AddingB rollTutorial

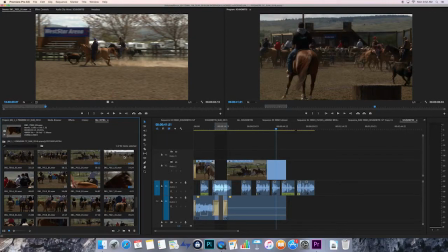So I'm not finding the shot that I wanted to end it on, but that's okay. We'll just find another shot, right? I just kind of keep hoping that I'll find it, but it doesn't matter.
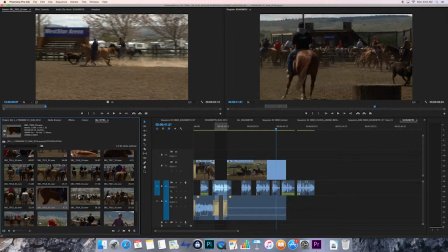So for the ending, what you're going to want to do is end on some B-roll after the last soundbite. So the B-roll should help bring your story to a close, and you should also
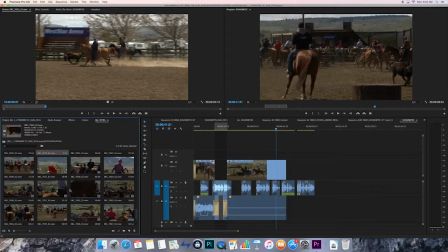have it extend beyond the last soundbite. And so let's just go something. Okay, we'll just pretend. Okay, so
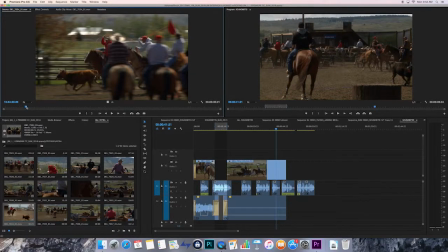let's just go here.
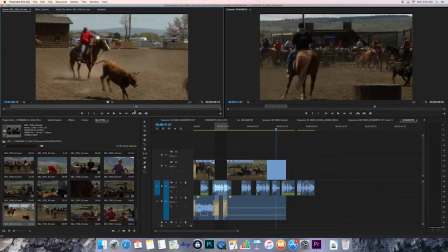Okay.
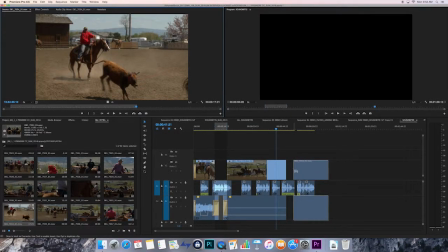So I've got here. All right.
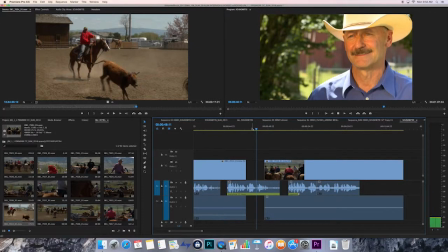So when this comes to an end, Before I won my first buckle. let me scale that.
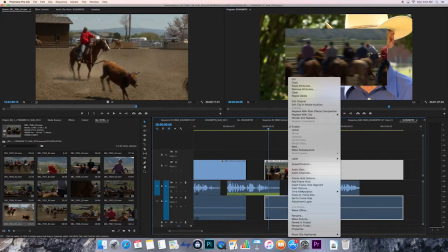There we go. Okay.
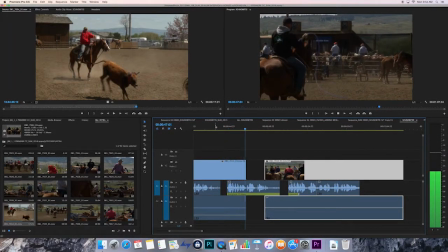No, I was second place 17 times in 4 years before I won my first buckle. When I caught my first steer, it was down in Arizona.
And so as a reminder,
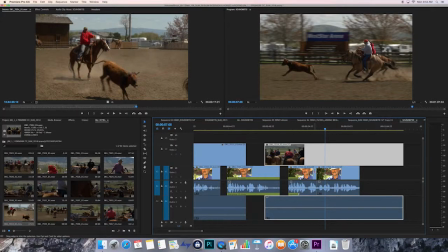anytime you have a cut within the interview, that's going to have to be covered by B-roll.
Raced down full tilt, caught my first steer, and I was elated.
Okay, so you're going to
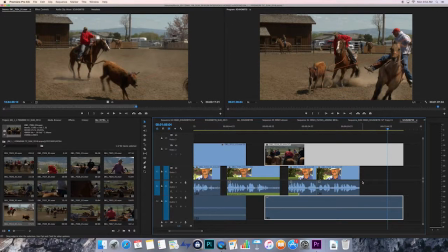have the B-roll extend beyond the last soundbite.
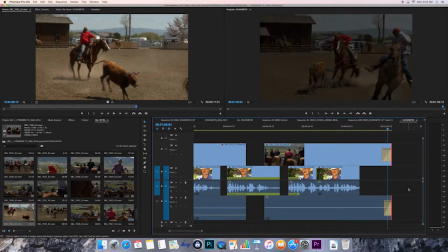How long it extends, that's going to be a choice that you're going to have to make as far as how long that it feels like it needs to hold.
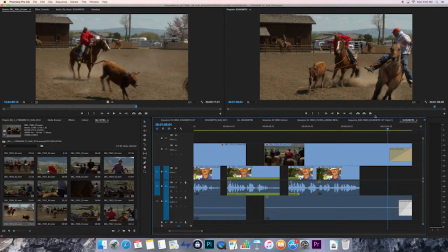But it can help to have kind of a sense of closure and finding a good shot. Finding a good shot that kind of helps sum up the final story.
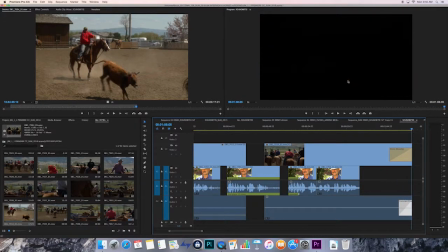Okay? So it's got to bring it to a conclusion.
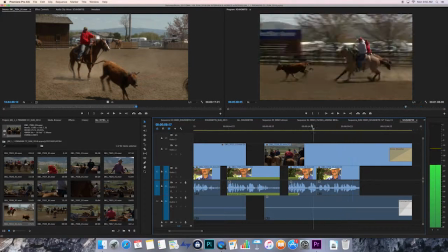And then, so that's going to be kind of the B-roll process,
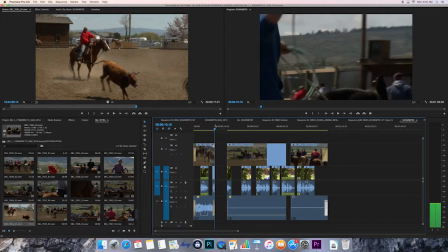going through, making sure that you're telling the story well, making sure that
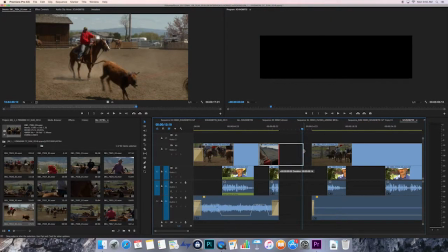you cover the interview and that
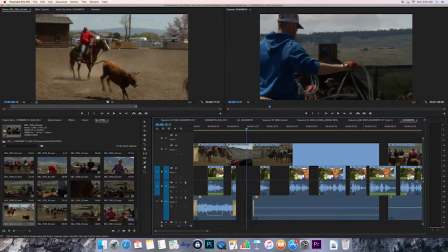you are covering any cuts within the interview.
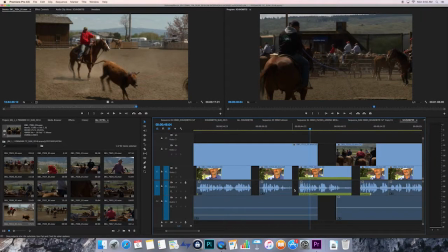There may be times when you do have to give them some FaceTime. One time that can be helpful is if you are going from kind of a wide shot to a similar wide shot.
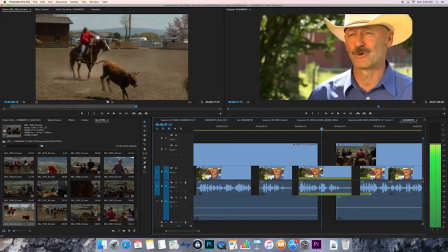It can sometimes help to cut a little bit of FaceTime. It also helps when there's some really nice facial expression or an emotion that the audience really should see rather than having that hidden.
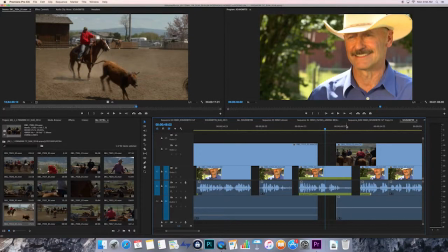And then the other thing is when you're covering with B-roll,
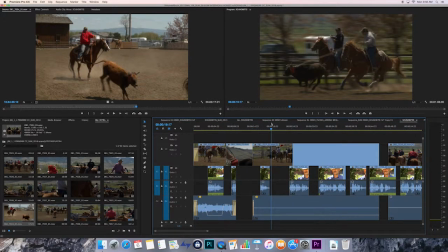you are going to be doing it in a way that
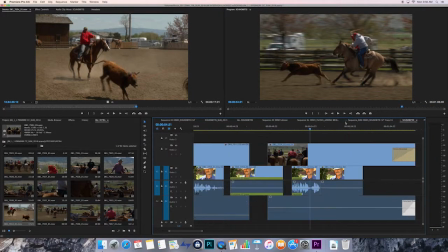hides the cuts, okay?
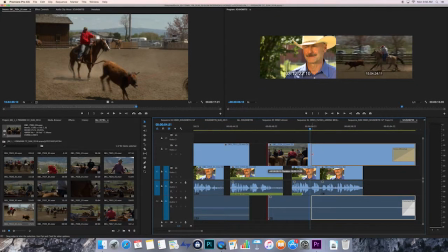But be careful that you don't do this, because this, I'm going to get rid of these.
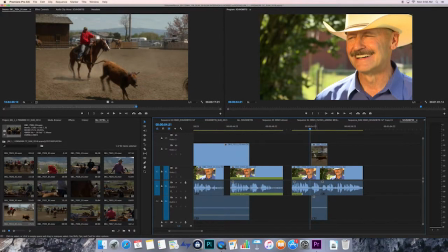Do not just have like a little band-aid to cover that cut and show mostly interview.
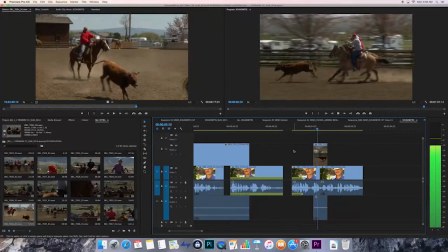My first steer, it was down in Arizona, and I raced down full tilt.
Right, because it just looks dorky to just suddenly cut to some B-roll and then cut back to them.
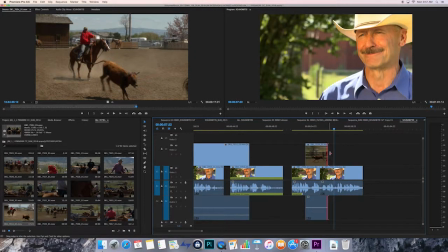So you're going to want to maybe have a series of shots that go together,
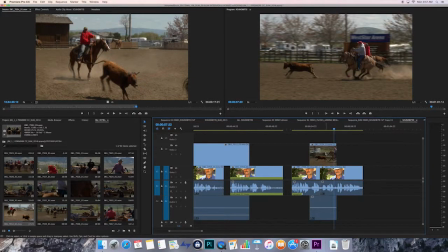then to hide that cut, but also to help tell that story more effectively. Another thing that you will not do is have
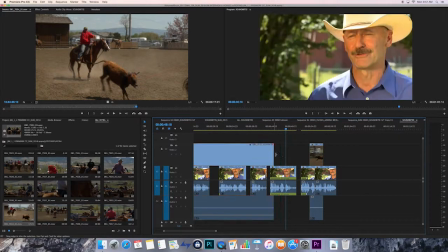soundbite where we just see the person the whole time, and then here, and then cut to B-roll, and then cut to interview, and then here,
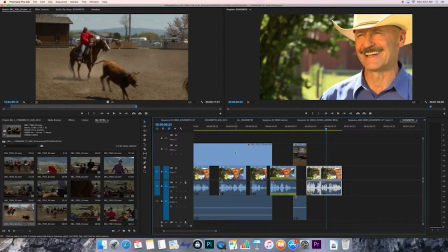let's do it this way. So you've got to see this.
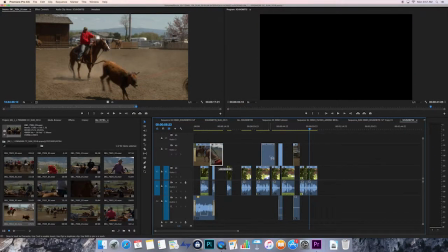I've had people do this kind of a thing where
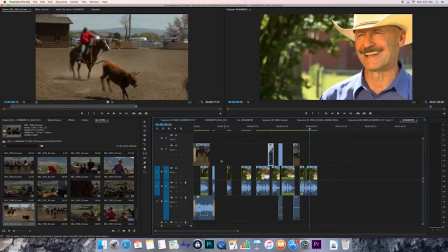they just barely use any B-roll to cover the
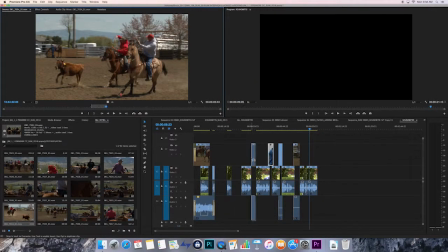story, and it looks really dorky.
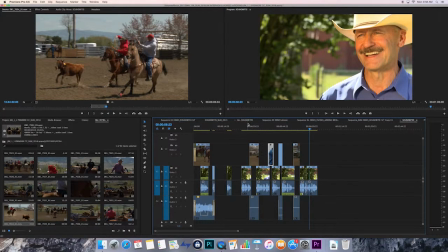I've also had people do where they will have soundbite where we just see the person,
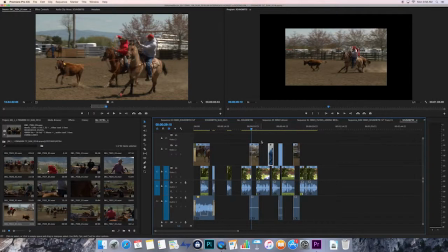and then they go to a montage to music, and then they go to a soundbite, and then a montage to music.
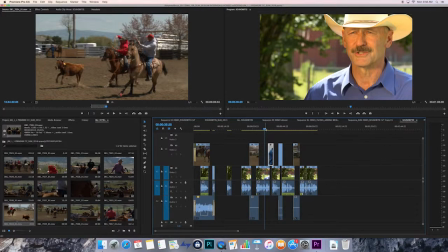Do not do that. You may use a little montage to music at some point, but don't do that every single time between sound bites. So 1 or 2 short ones, maybe 5 seconds or so, might be okay, but
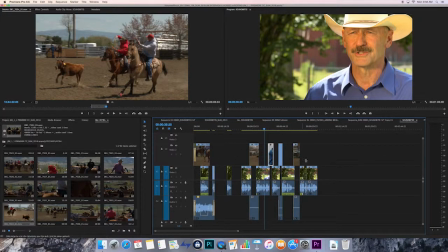you need to cover the majority of the interview with the B-roll. Okay, so go through, start covering it. Let me see if I've got
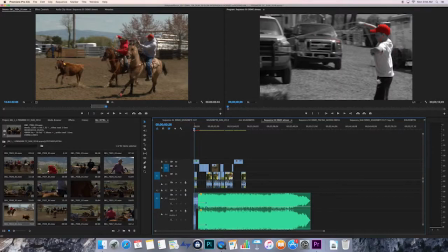to find where that I have a final demo version. If you wanted to incorporate music, you are welcome to.
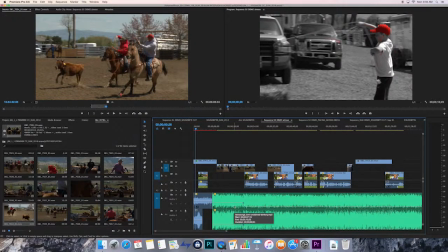Again, it has to be copyright free, but you can
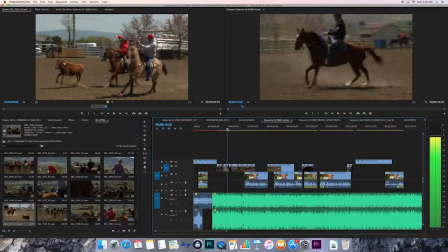do something like this where you've got a little montage and then the interview.
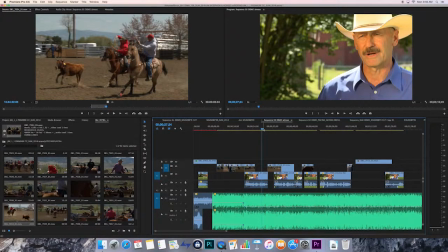Okay, the next tutorial is going to be about kind of the next step, which will be creating your lower third, as well as the audio sweetening process.